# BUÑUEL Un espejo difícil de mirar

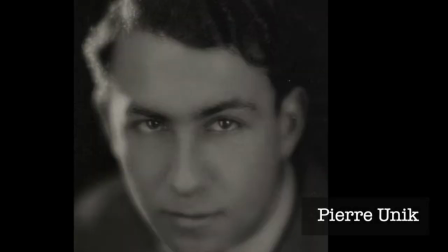[4:05]
Buñuel llama entonces de Francia a Pierre-Eunique y emprende un difícil rodaje en condiciones extremas,
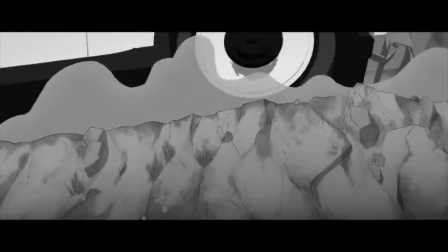[4:11]
haciendo él mismo el montaje encima de la mesa de su cocina sin moviola, mirando las imágenes con lupa y pegándolas como puede.
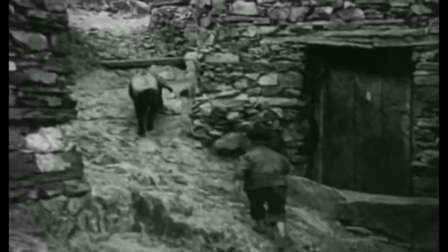[4:20]
Después hace una primera proyección de una versión muda que él mismo comenta con micrófono en el cine de la prensa de Madrid,
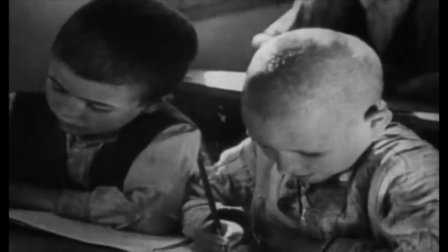[4:27]
pero su documental es ignorado por los medios y proscrito por ser considerado denigrante para España.
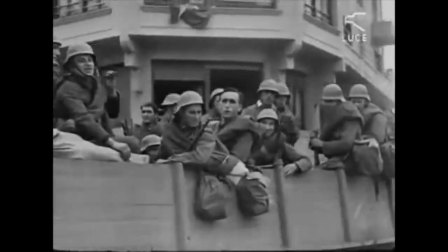[4:34]
Con la guerra civil española inicia para Buñuel un largo exilio que lo llevará a desplazarse nuevamente a París con el gobierno republicano,
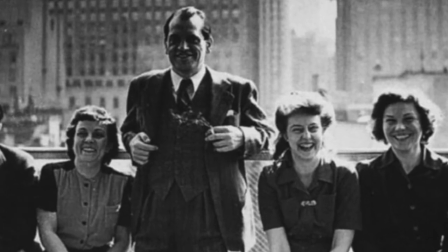[4:41]
a Nueva York para trabajar en la filmoteca del Museo de Arte Moderno, a Hollywood, donde no logra aclimatarse, y finalmente a México,
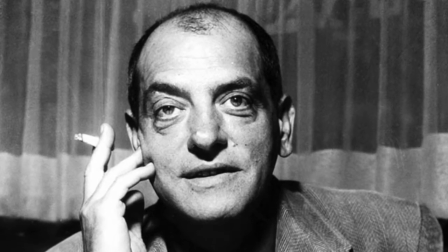[4:48]
donde se instala en 1946 para incorporarse a la industria del cine
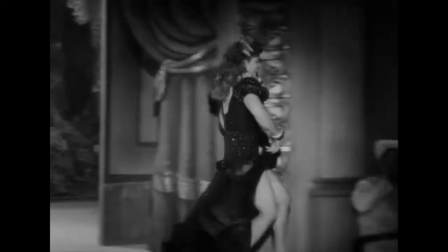[4:53]
mexicano en un momento de enorme expansión en el que se había duplicado la producción nacional.
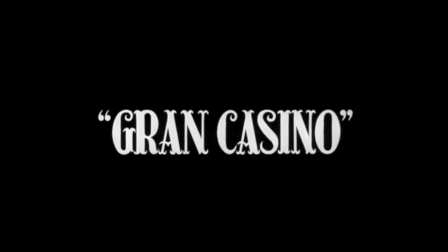[5:00]
Buñuel llega a México invitado por el productor Oscar Danzigers, un ruso que le ofrece la oportunidad de dirigir a Jorge Negrete y Libertad Lamarck,
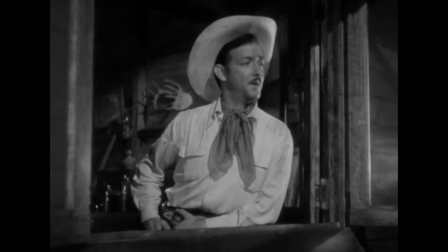[5:09]
dos estrellas internacionales que en teoría garantizaban el éxito del proyecto.
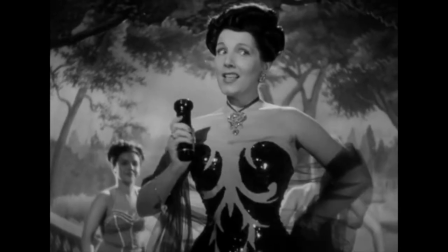[5:13]
Pero la película resulta un fracaso comercial y deja a Buñuel castigado, como escribe él mismo en sus memorias durante dos años,
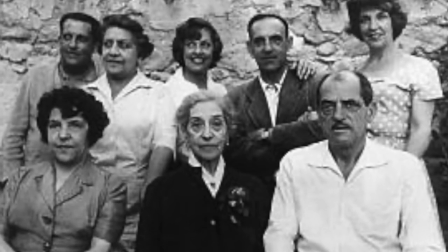[5:21]
en los que no logra conseguir trabajo, viviendo del dinero que le envía su madre para mantener a su esposa y dos hijos.
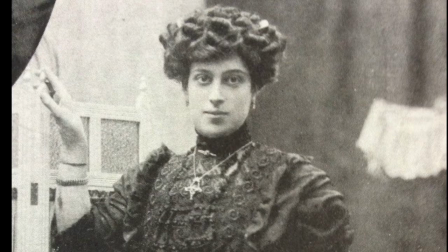[5:27]
La misma madre, por cierto, que financió su primera película.
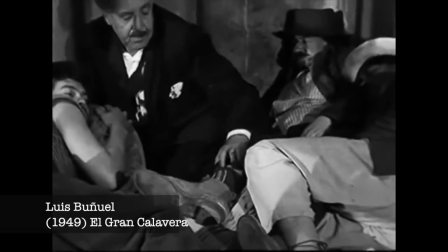[5:33]
La carrera de Buñuel en el cine fácilmente podría haber terminado ahí, pero una segunda oportunidad surge cuando Fernando Soler,
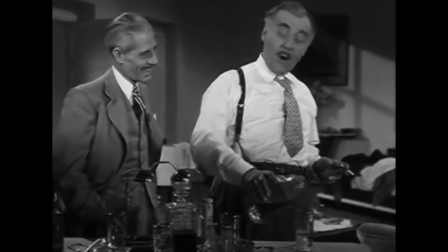[5:40]
otra estrella del cine mexicano, decide que actuar y dirigir sus propios proyectos es complicado y le pide a Danzigers,
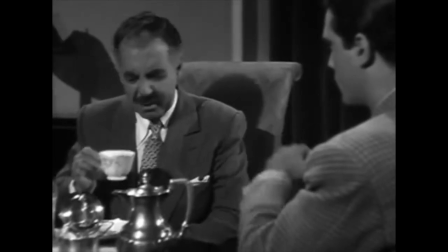[5:48]
un director dócil y competente, para que le ayude. La película que hacen juntos es El Gran Calavera,
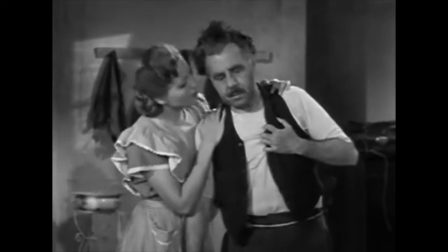[5:54]
una comedia llena de mentiras piadosas en torno a la pobreza y los valores familiares que resulta
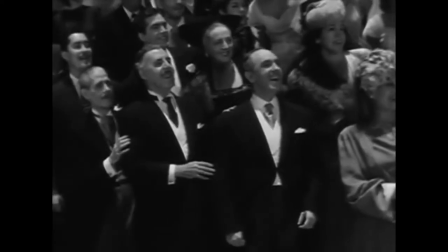[6:00]
un enorme éxito de taquilla y que finalmente le granjea a Buñuel la libertad que buscaba.
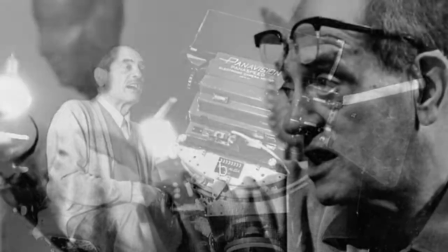[6:06]
Inicia así una etapa acelerada que lo llevará a rodar nueve películas en tan solo tres años
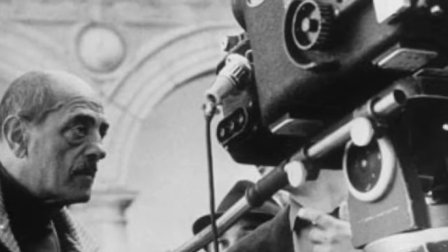[6:11]
y a regresar al centro de la atención internacional con dos de sus películas más logradas,
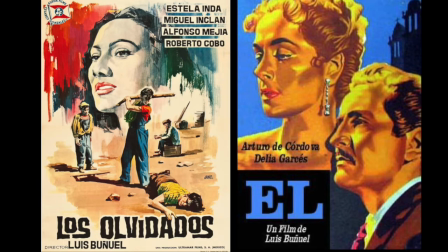[6:16]
Los Olvidados y Él, ambas escritas con Luis Alcoriza, su colaborador más frecuente con diez guiones co-escritos.
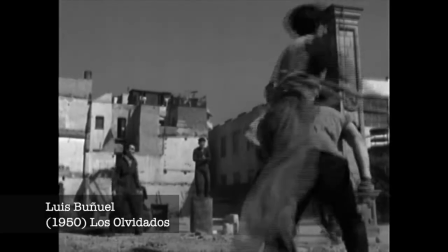[6:25]
Consciente de lo que se jugaba con Los Olvidados, Buñuel la dotó de una construcción muy detallada para que funcionara en dos planos.
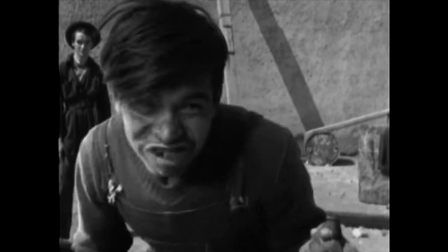[6:32]
El realista, centrado en la historia de niños marginados en los barrios periféricos de la Ciudad de México,
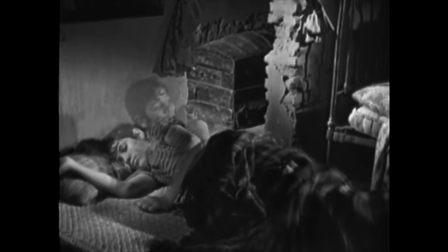[6:38]
y la subliminal, que busca conexiones directas con el subconsciente.
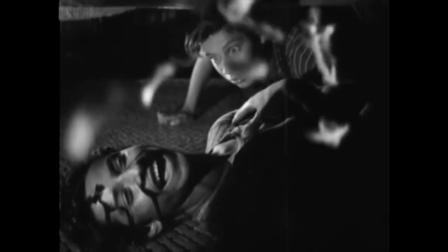[6:43]
Ambos son de una contundencia imparable, pero juntos se convierten en algo difícil de olvidar.
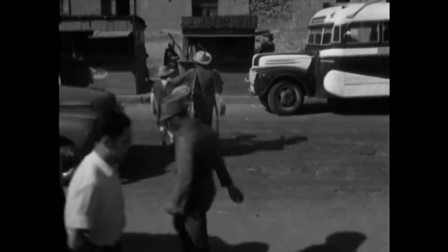[6:50]
Puñuel quería también introducir elementos irracionales. Cuando los niños de la calle siguen al ciego hasta el descampado,
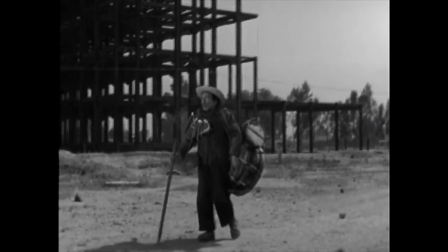[6:56]
por ejemplo, pasan ante un gran edificio en construcción y Buñuel quería instalar una orquesta de 100 músicos en los andamios sin que se les escuchara,
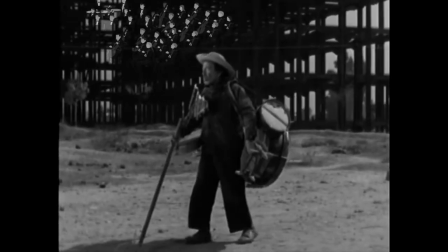[7:05]
algo que Danzigers le prohibió.
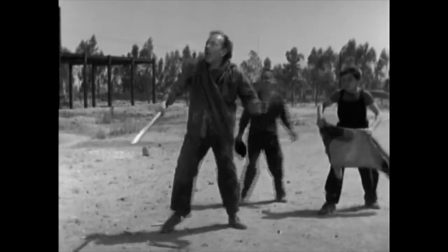[7:07]
Buñuel elige entonces señalar esos momentos irracionales de manera más económica con la aparición de inquietantes gallinas, para subrayar, por ejemplo,
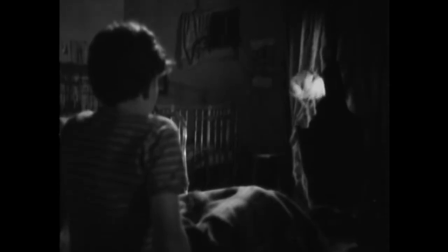[7:16]
la conmoción del ciego después de que rompen su tambor o la angustia de Pedro cuando sueña con una gallina que desciende sobre su lecho como si fuera el Espíritu Santo.
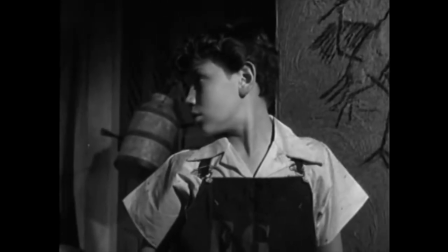[7:25]
Las vemos también dibujadas en las paredes del reformatorio y cuando Pedro comienza a matarlas,
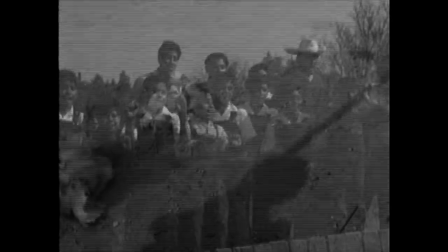[7:30]
en un arranque de desesperación que culmina cuando rompe un huevo contra el objetivo de la cámara.
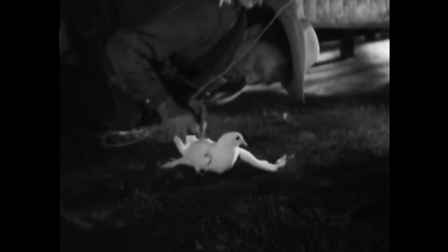[7:37]
Otros problemas que enfrentó, empezando por el ceñido presupuesto y los 21 días de rodaje,
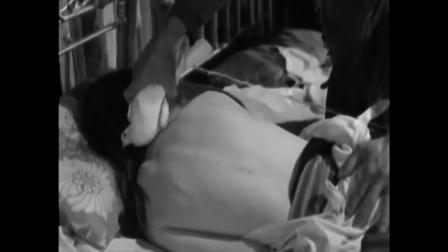[7:42]
fue que el equipo entero manifestaba abiertamente su hostilidad frente a la película. Varios colaboradores incluso se negaron a incluir su nombre en los créditos y no es difícil entender por qué, ya que Los Olvidados es un espejo difícil de mirar.
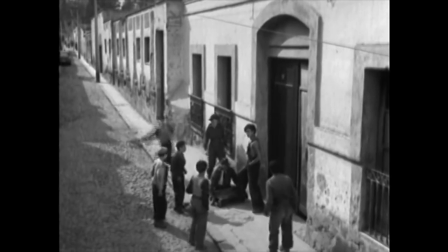[7:56]
Un cine de la crueldad, que muestra a enfermos y lisiados sin mover un dedo para generar simpatía del espectador hacia ellos,
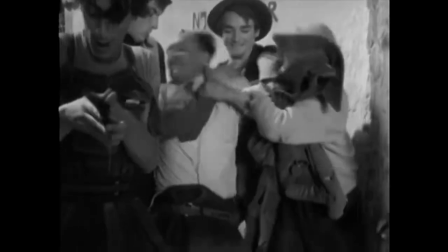[8:03]
y que presenta a los pobres, envilecidos por su miseria hasta el punto de apedrear cobardemente a un ciego,
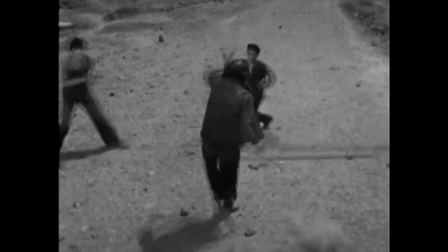[8:08]
o de matarse entre ellos mismos.